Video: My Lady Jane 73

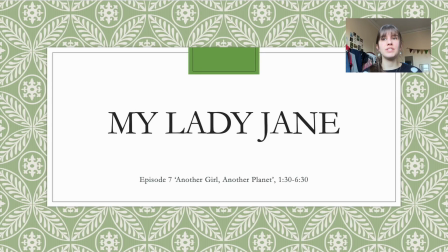0:00 Hi there! Today I will be discussing how My Lady Jane invites the Tudor era to be read through a reflective lens using its textual content. To do so, I will be engaging with Svetlana Boym's concept of restorative and reflective nostalgia and analysing a 5-minute clip from episode 7.
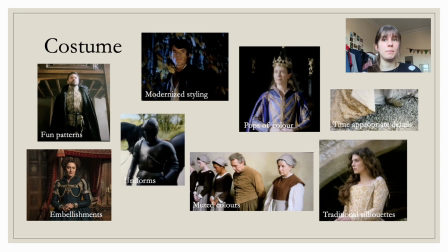0:15 Costume is an integral part of My Lady Jane, and while most pieces follow the typical expectations of the Tudor period, the show takes creative liberty in the details. In the court scene, Seymour dons a fun geometric pattern and Mary a bright purple colour, while Guildford styles his shirt and doublet open during the bridge scene,
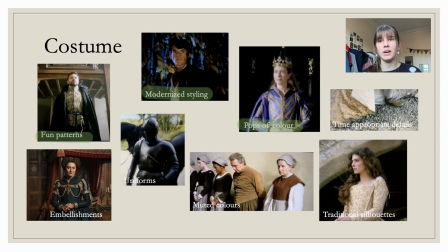0:32 serving a more generalised historical period to show character rather than accuracy. The muted colours of the servants, uncommon for the exact period being conveyed, and the generic soldiers' uniforms again suggest a vagueness in period. In hair and makeup, we see 50s-inspired curls on Jane and a modern slick-back hairstyle on Mary.
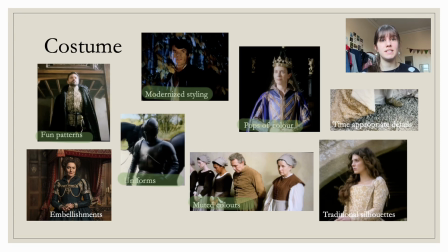0:51 Costume draws on our common understanding of the Tudor medieval period and understands specific accuracy is not required in order to make us nostalgic for this period.
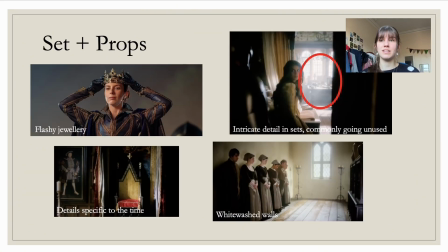1:00 Set and props follow a similar pattern to that of costume, with obvious links to the Tudor period. Whitewashed walls, tapestries and paintings litter the scenes, notably Henry VIII's portrait. Books and candles call back to a time before technology and bring with them a sense of nostalgia for simplicity.
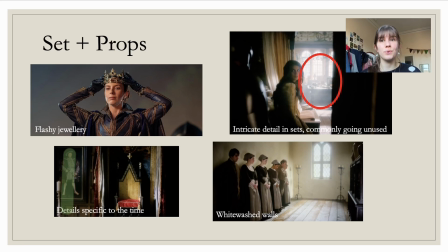1:16 Everything looks Tudor, but the show does not try to restore the past. The pops of colour and flashy jewellery show us this. Sets serve as vessels for acting. They are there to look Tudor and create an illusion of past rather than restoring the time period.
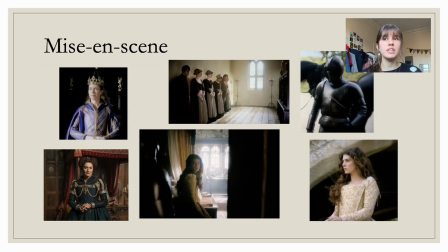1:29 As Svetlana Boym notes, in restorative nostalgia, the past is a perfect snapshot. The past is not supposed to reveal any signs of decay. It has to be freshly painted in its original image and remain eternally young. My Lady Jane does not aim for a perfect snapshot.
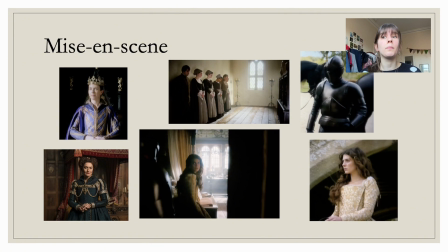1:44 It picks and chooses the elements it would like to depict enough to look back on the era without creating any illusion that what we are seeing is truth. In a similar way to the nostalgia snack bar Boym discusses, it is composed of both official symbols and multiple fragments and splinters of the past.
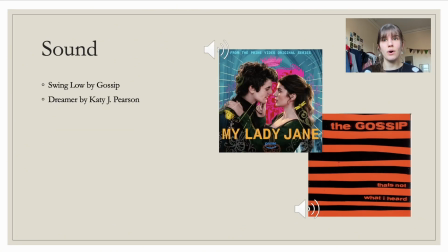2:00 Music in the show acknowledges both the time the story is set, through the score, but also uses a wide range of more modern influences from punk rock to pop.
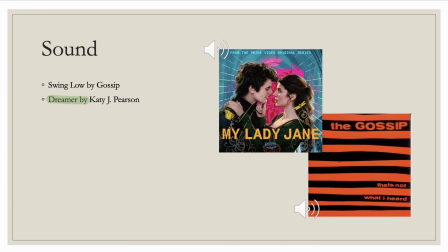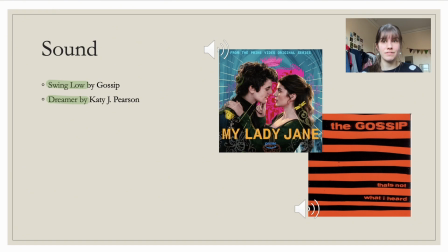2:21 The show acknowledges the shifts from then till now, making it fun for the audience and considering the connection between past, present and future. Its focus is not on recovering what is perceived to be true, but as Svetlana Boym notes, on the mediation of history and passage of time.
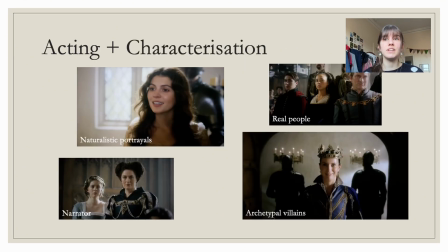2:35 A majority of acting within the show is delivered naturalistically, but a few characters are exaggerated. The overcharacterization of Mary and Seymour, particularly in the court scene, draw on our collective memory of taught Tudor history, the classical villains we remember in the form of Bloody Mary and her infamous father Henry VIII, to create nostalgia for the period.
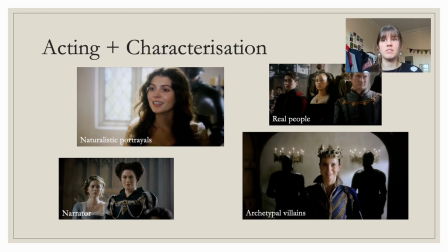2:54 These real characters restore the feeling of the past without any depth of commemoration towards them, a point of reflective nostalgia highlighted by Boym.
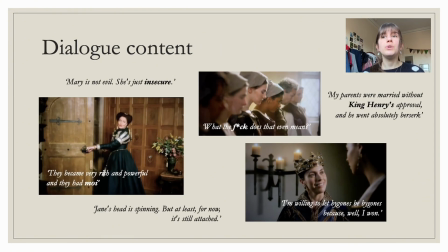3:03 The dialogue content used hugely informs the style of nostalgia seen in the show. In this extract, the swearing from Jane's servants and the modern phrases used make it clear the show has no aim to restore the past. The dialogue connects the modern audience to the story and allows us to glimpse at what Tudor England may have felt like rather than what it was.
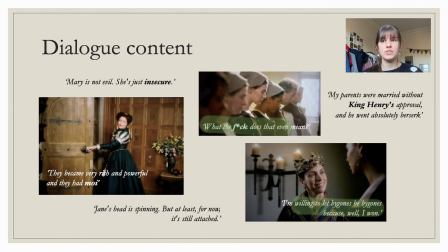3:21 There is a gap between identity and resemblance. The dialogue also introduces the irony and humour Boym outlines as an element of reflective nostalgia. Comedy is something all periods share. The narrator is another vital element, acting as our voice of reason in this world.
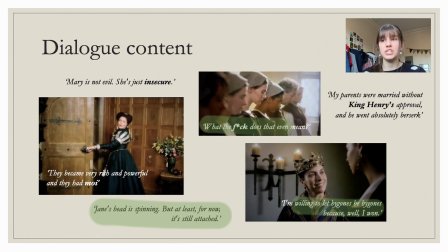3:36 We can long for the mise-en-scène shown on screen, but his character acknowledging the changes between then and now, we can critically see our time as the preferred experience.
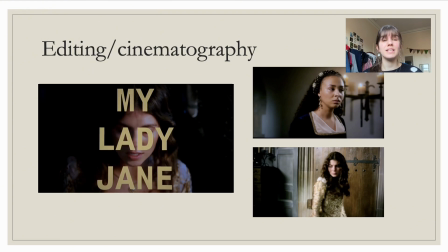3:45 Scenes are short and snappy. It keeps the pace going and doesn't mimic the reel of passage of time like many restorative shows.
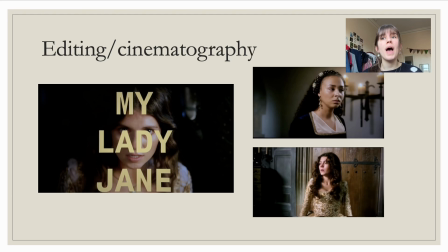3:51 White cuts between scenes bring our awareness to the fact that we are watching a show and allow us to look back on the period shown fondly without the need to recreate the actualities of the past.
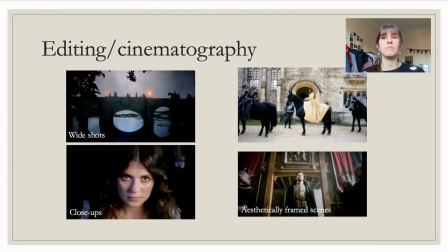4:01 The cinematography in the show jumps from extreme wide shots to close-ups.